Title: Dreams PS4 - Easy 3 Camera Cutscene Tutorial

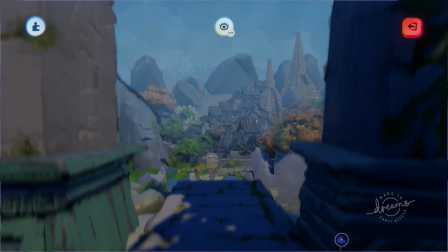4:04 The camera will transition from the character camera position into the position of the first camera.
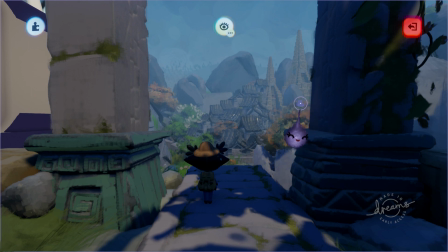4:10 Here I have audio in the scene about where the sequence would be triggered.
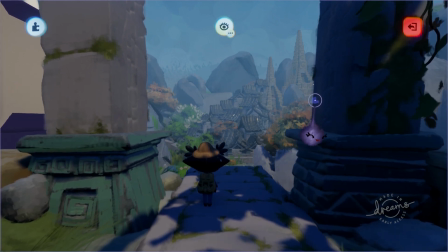4:14 You can see the context of the scene is that the player has entered the Valley of the Ancients and its wonders lay before them ready to be explored.
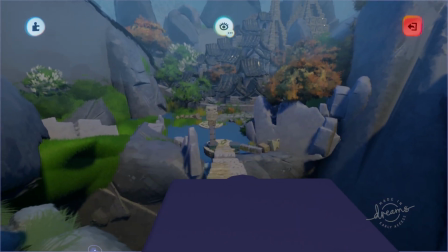4:22 Once we have the scene established, we want to use our second shot to show the player the lay of the land or to point out an area of interest.
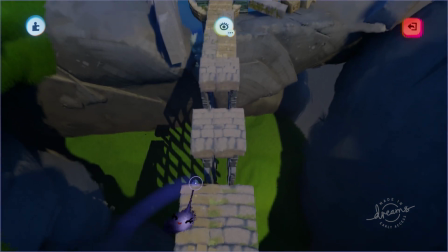4:30 In this case, we're showing the player that a perilous, crumbling stairway lies ahead.
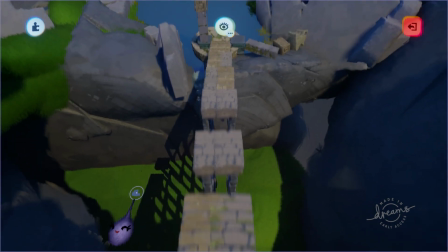4:35 This second shot is the main point of the sequence.
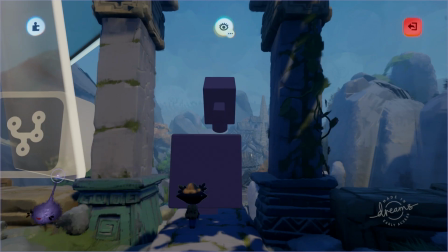4:39 Our last shot will be behind the character, resetting the viewpoint to about where the character camera will resume. When we transition out of this camera, we will move forward into the character camera, thereby indicating to the player that the cutscene is over and that they once again have control of the character. Let's
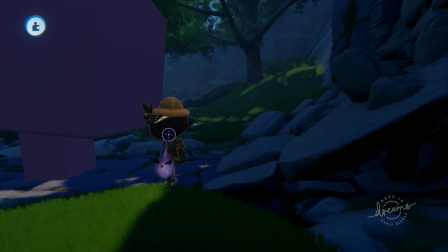4:57 set RDO in place and take a look at how the sequence plays out so far.
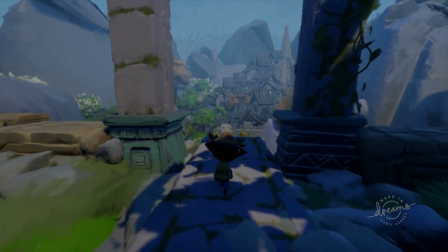5:02 The trigger zone is functioning, and we run through all three cameras before returning to player control.
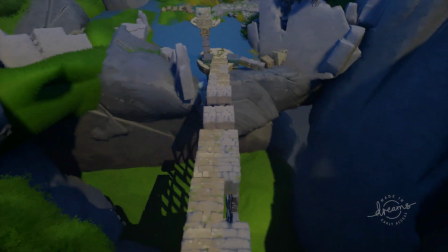5:09 So that's good. However, we have a few rough edges that need sanding.
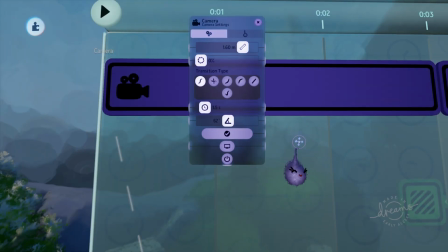5:15 One thing we can adjust is the way we transition between cameras. What works best will vary, but what I'm going to do here is switch our transition out of the character to ease out. This will come out of the character camera very quickly and into the first camera slowly,
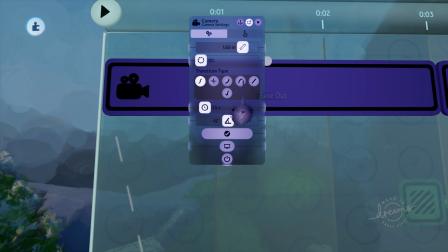5:30 strengthening the impression that we're now in the scene, in a sequence, and no longer in control. It's important to note, when you set a transition on a camera, that is the transition into that camera. We're going to do the same thing for the transition between the first camera and the second because we want to spend
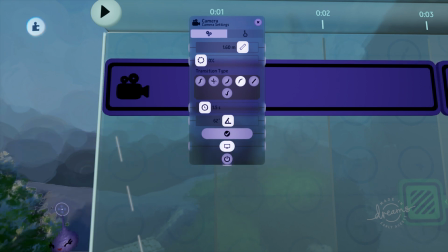5:48 more time showing the player the point of interest and less time continuing to show the establishing shot.
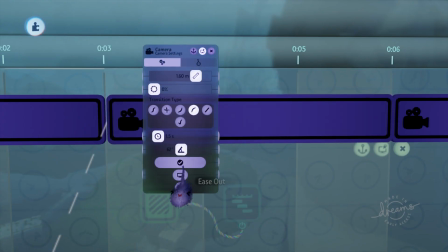5:54 The speedy ascent also helps accentuate that we're looking at the scene from above.
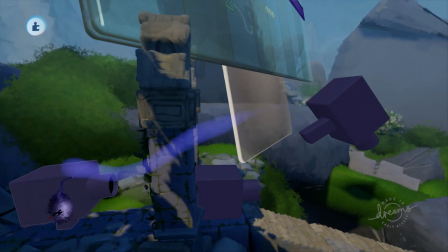5:59 On the third transition, we have a long way to travel in the scene between viewpoints. There are a lot of different ways to do this, but since the purpose of the cutscene is complete and we want to get back into player control,
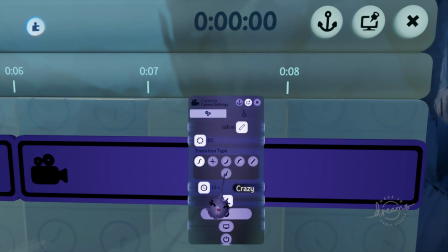6:10 we're simply going to cut to the new position. Another thing we can do to emphasize to the player that a cutscene is occurring is to activate black bars in each camera, and here's what that looks like.
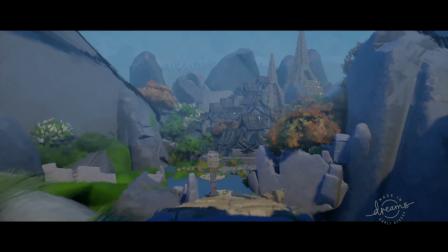6:23 Now when we enter the trigger zone, we're met with a cinematic feel. It's apparent that we are in a cutscene.
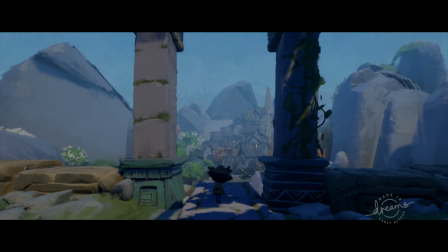6:29 Overall, it's pretty good, but has some pacing issues, especially with the transition back into the character, so let's talk about transition times and camera duration.
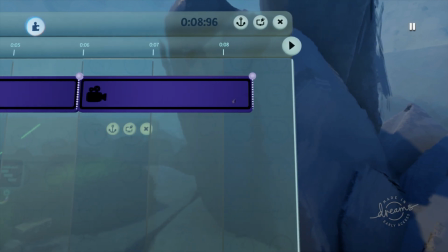6:39 One easy way to address the lag at the end of the sequence is to have the third camera run for less time.
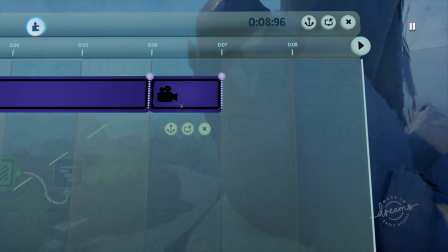6:44 Good cutscenes are very much about keeping the viewer's attention and keeping the camera moving.
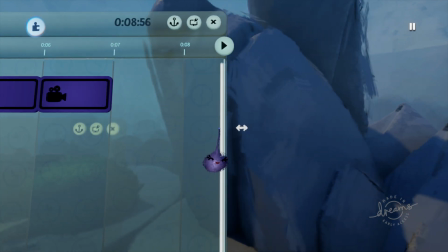6:50 In this case, we'll eliminate 2 seconds of nothing happening for a better flow back into player control.
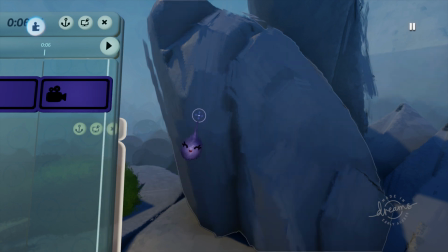6:57 Transition times are the amount of time it takes to get from one camera viewpoint to the next, and what works will depend on the distance between the two.
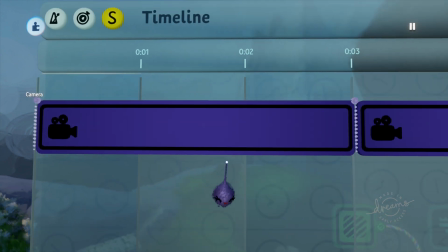7:05 In the case of our first camera and the character camera, they're close to each other, so we don't need very much time to transition.
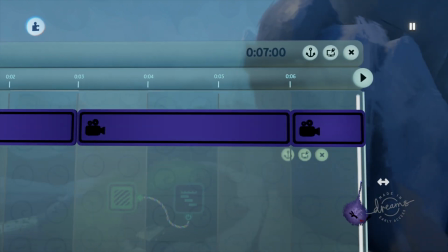7:12 The third camera has a cut transition, so time is instant regardless of transition time setting.
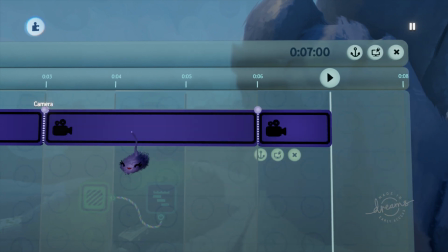7:18 The transition back into the character is determined by the character camera. And that is how you set up a simple cutscene.
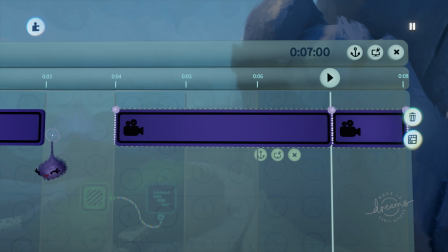7:25 This series will continue with easy things like this that you can do to add interest to your static scenes.
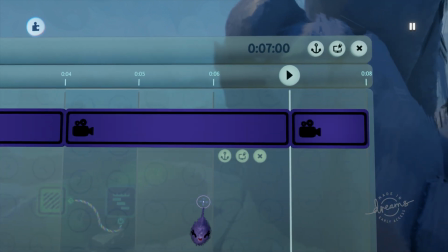7:31 So until next time, I'll see you in the Dreamiverse.